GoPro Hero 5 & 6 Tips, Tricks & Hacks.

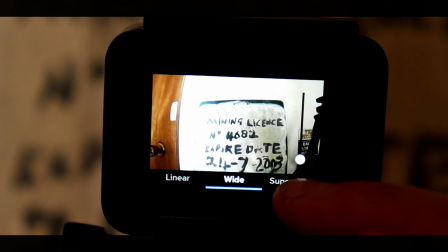You've got three different options here, which is super view wide and linear now if we go to super view look how much of that room it picks up considering it's
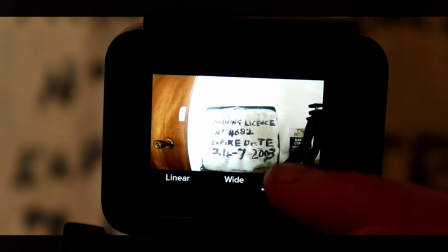only about 30 centimeters away from that sign but if you note the door these are straight lines and we start getting a massive
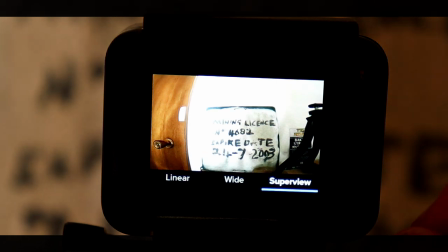fisheye in them and this can really degrade the overall look of your video when you go post so i always shoot linear because when
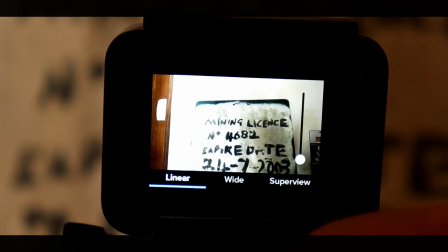you shoot linear all lines remain nice and straight and when you're shooting in an urban setting especially the last thing you want to do is see a door frame
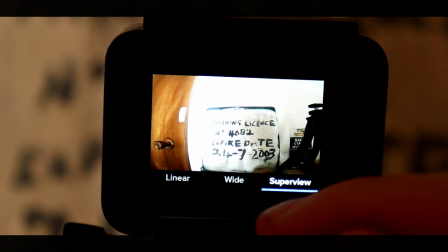that's bent like a banana like this in your video it just doesn't look very good so shooting in linear makes a massive difference and the added
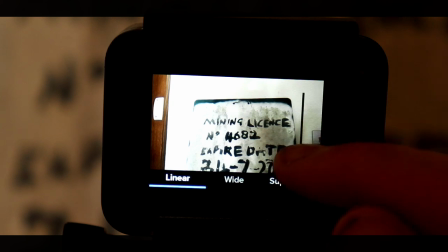advantage with shooting in linear is you can even zoom in a little bit digitally which is a fantastic function to have so if you are trying to
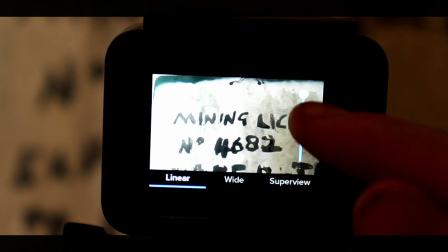get a little bit further depth of field or you're trying to really frame up your shot you have now got a zoom function on your GoPro I think
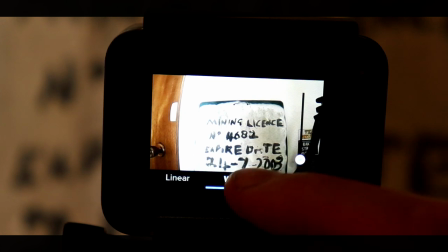that's a really cool addition shooting a wide angle i found is okay for doing things like time lapses of skylines and horizons maybe you want to pick up a massive sunrise that's coming up or shooting in wide looks really really good and out in nature you're less likely to
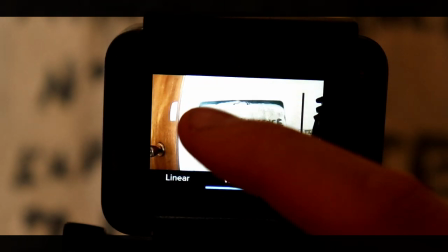notice the bends and in wide those bends those fisheye effects aren't as big to explain the audio features on a gopro i have to do a little bit of an experiment so we're going to use two cameras here it's going to be a bit of an interesting thing all the settings I'm running on this camera are the ones I just showed you to set up so I haven't filled with the audio settings at all here we go what we're going to do is we're going to turn this camera on I'm going to start talking now right now the GoPro is picking up my voice and processing that is the dominant thing that it should be making uh the king of its audio file and it's going to be dulling down any of the other noises in the ambient background not that we have any at the moment the thing with this audio track is that the processor takes a little bit of time to catch up when there is a change in audio and what this means is if you're near a road if you're near a waterfall uh say you drop your gopro you bang it you bump it something happens that makes a louder noise it automatically tries to mute down the high noise that just happened like the traffic or the big crash of a plate in the background so it dulls that down and in doing so it dulls down the dominant thing, which will be your voice like mine now. To replicate this, what I'm going to do is tap on the case of the working GoPro at the moment, and you'll hear how it dulls everything down. It takes just a few seconds to come back, and then I'm going to show you how to avoid running into issues when you go to post-production and your voice has been washed out because of a loud noise in the background. So here we go. We're going to bang on the case, and you should be able to hear that the audio takes some time to come back.